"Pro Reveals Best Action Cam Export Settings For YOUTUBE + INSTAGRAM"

It sounds great, but old dog,
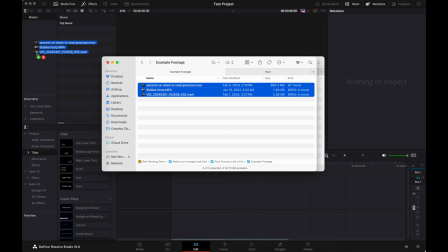[7:41]
no new tricks thank you okay so I'm just gonna take my footage and I'm just gonna drag it over here underneath the master folder
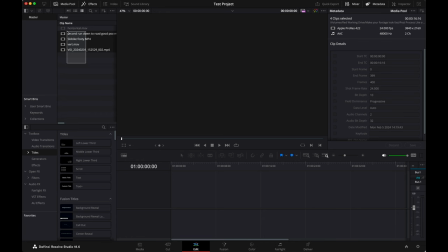[7:49]
boop and then it's just in there easy as that now if I want to throw them all down on the timeline where I
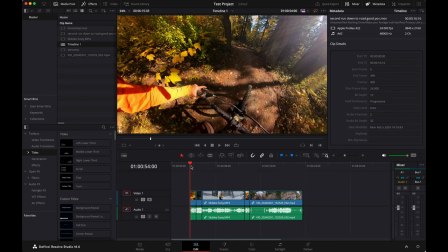[7:57]
where I can actually like do things with them I'm just gonna take them all and I'm gonna drag them on there and now they're on the timeline you see
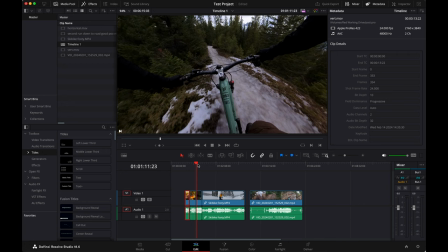[8:03]
not not difficult so we've got a few different examples here we got something for snow we got vertical we got horizontal we're gonna start
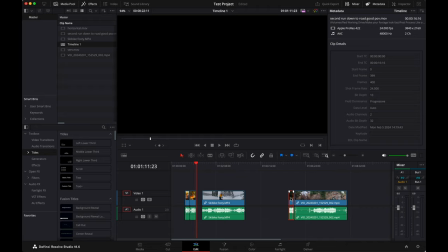[8:09]
with this one so we've got these two clips here and both of these clips were actually in the very last video so
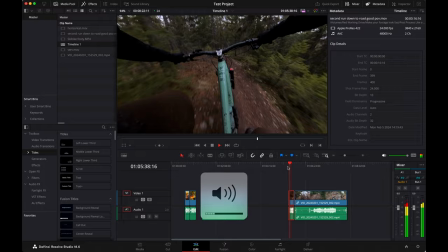[8:14]
may as well keep this on uh on topic turn that down
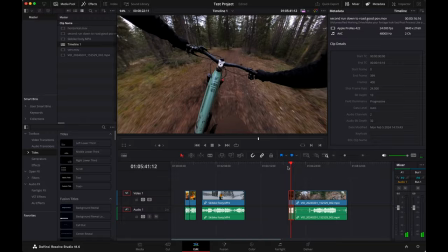[8:19]
holy moly okay here we go this is uh me riding it's pretty cloudy outside uh it's pretty dreary out there at the moment and this was when i was really trying to zero out the camera i just wanted to leave it on basically stock settings and this is probably where a lot of people watching this video are going to be starting from they left their white balance on auto and a bunch of other things just kind of let it do its thing so this is similar to probably what a lot of people are working with let's
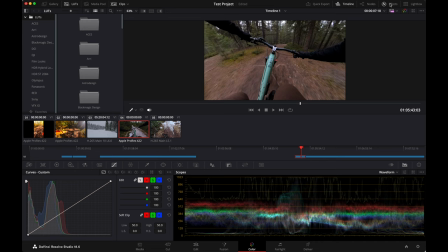[8:51]
see here now we're going to go and color grade this thing i'm going to make it look extra good now as i said before um okay we're just
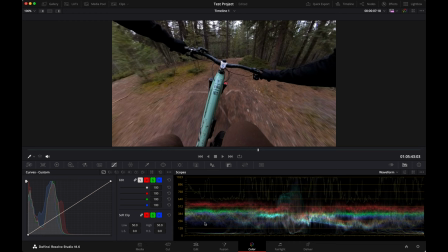[8:58]
going to get rid of all of this stuff all right there we go cleared it out now we've got a bigger screen to work with so again i had this camera set into a lot of the auto settings including auto white balance and it doesn't matter how smart the camera is i've said this so many times before it's very very rare that a camera will get the white balance right including in this scenario so in
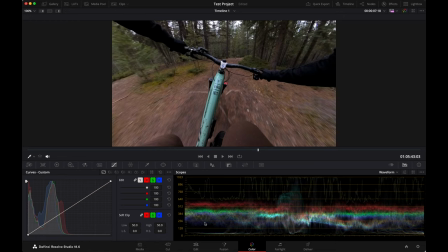[9:20]
this clip um the camera is seeing a whole lot of green and a whole lot of red and that's just what it looked like naturally and so the camera itself is going, whoa, there's so much green and so much red. I have to balance this out. It's just going to dump a whole bunch of blue into the image, like way too much blue to try and balance out the white balance.
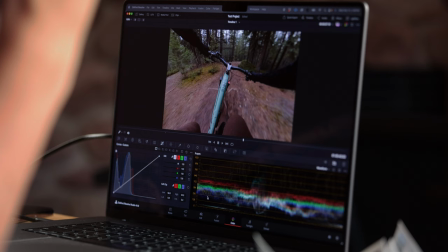[9:38]
And now it looks bad. And I can tell it looks bad because I know one, this is not what it looked like in real life.
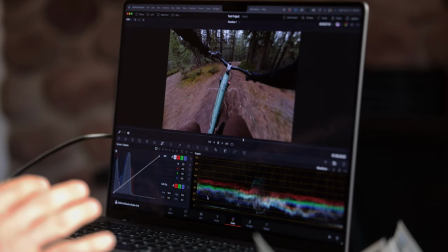[9:43]
Two, I know that my Ibis Oso paint does not look like that. It does not look anywhere near that cool. It looks like there's almost no green in it whatsoever when I know it's pretty green.
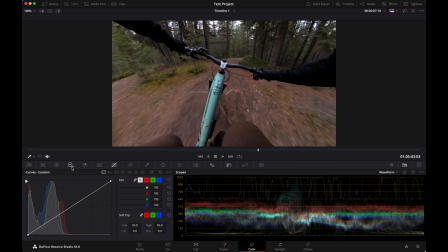[9:53]
So we are going to balance this image out and it's uh really not that hard to do there's these little circles over here one's
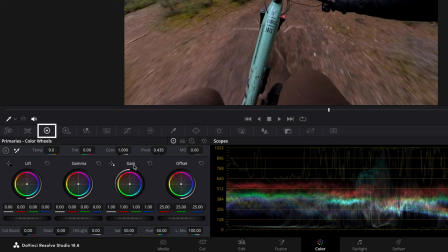[10:00]
a target looking thing here and the other one's a target looking thing it says HDR they're both super useful we're just going to go to the regular target looking
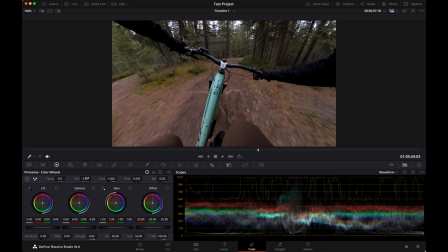[10:06]
one and over here is temperature and tint and so one of the things I want to do is I want to bring the green back because it took out so much green and so I'm going to take tint and you can see if I scroll to the left we're going to be adding green in and taking away some of the red and you can see it on the scopes there too
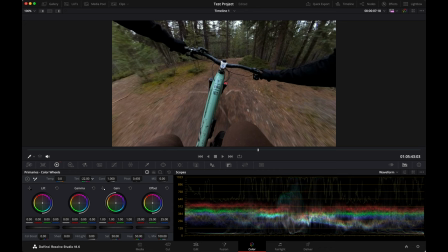[10:23]
let's see here okay right about to where the trees look a lot more realistic and my bike starting to look green again somewhere around there now i'm going to add in some warmth with the
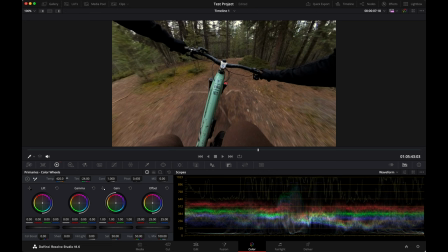[10:38]
temperature slider right about there i think i'm trying to i'm trying to make the ground look brown again because the ground is like pretty brown right about there and you can take little hints from like things around in and around the scene and so for example like my pants I know what my pants look like and what sort of brown they should look like and you got to trust your eyeballs on that but then two even if you just look at my stem before the stem looked way too cold but now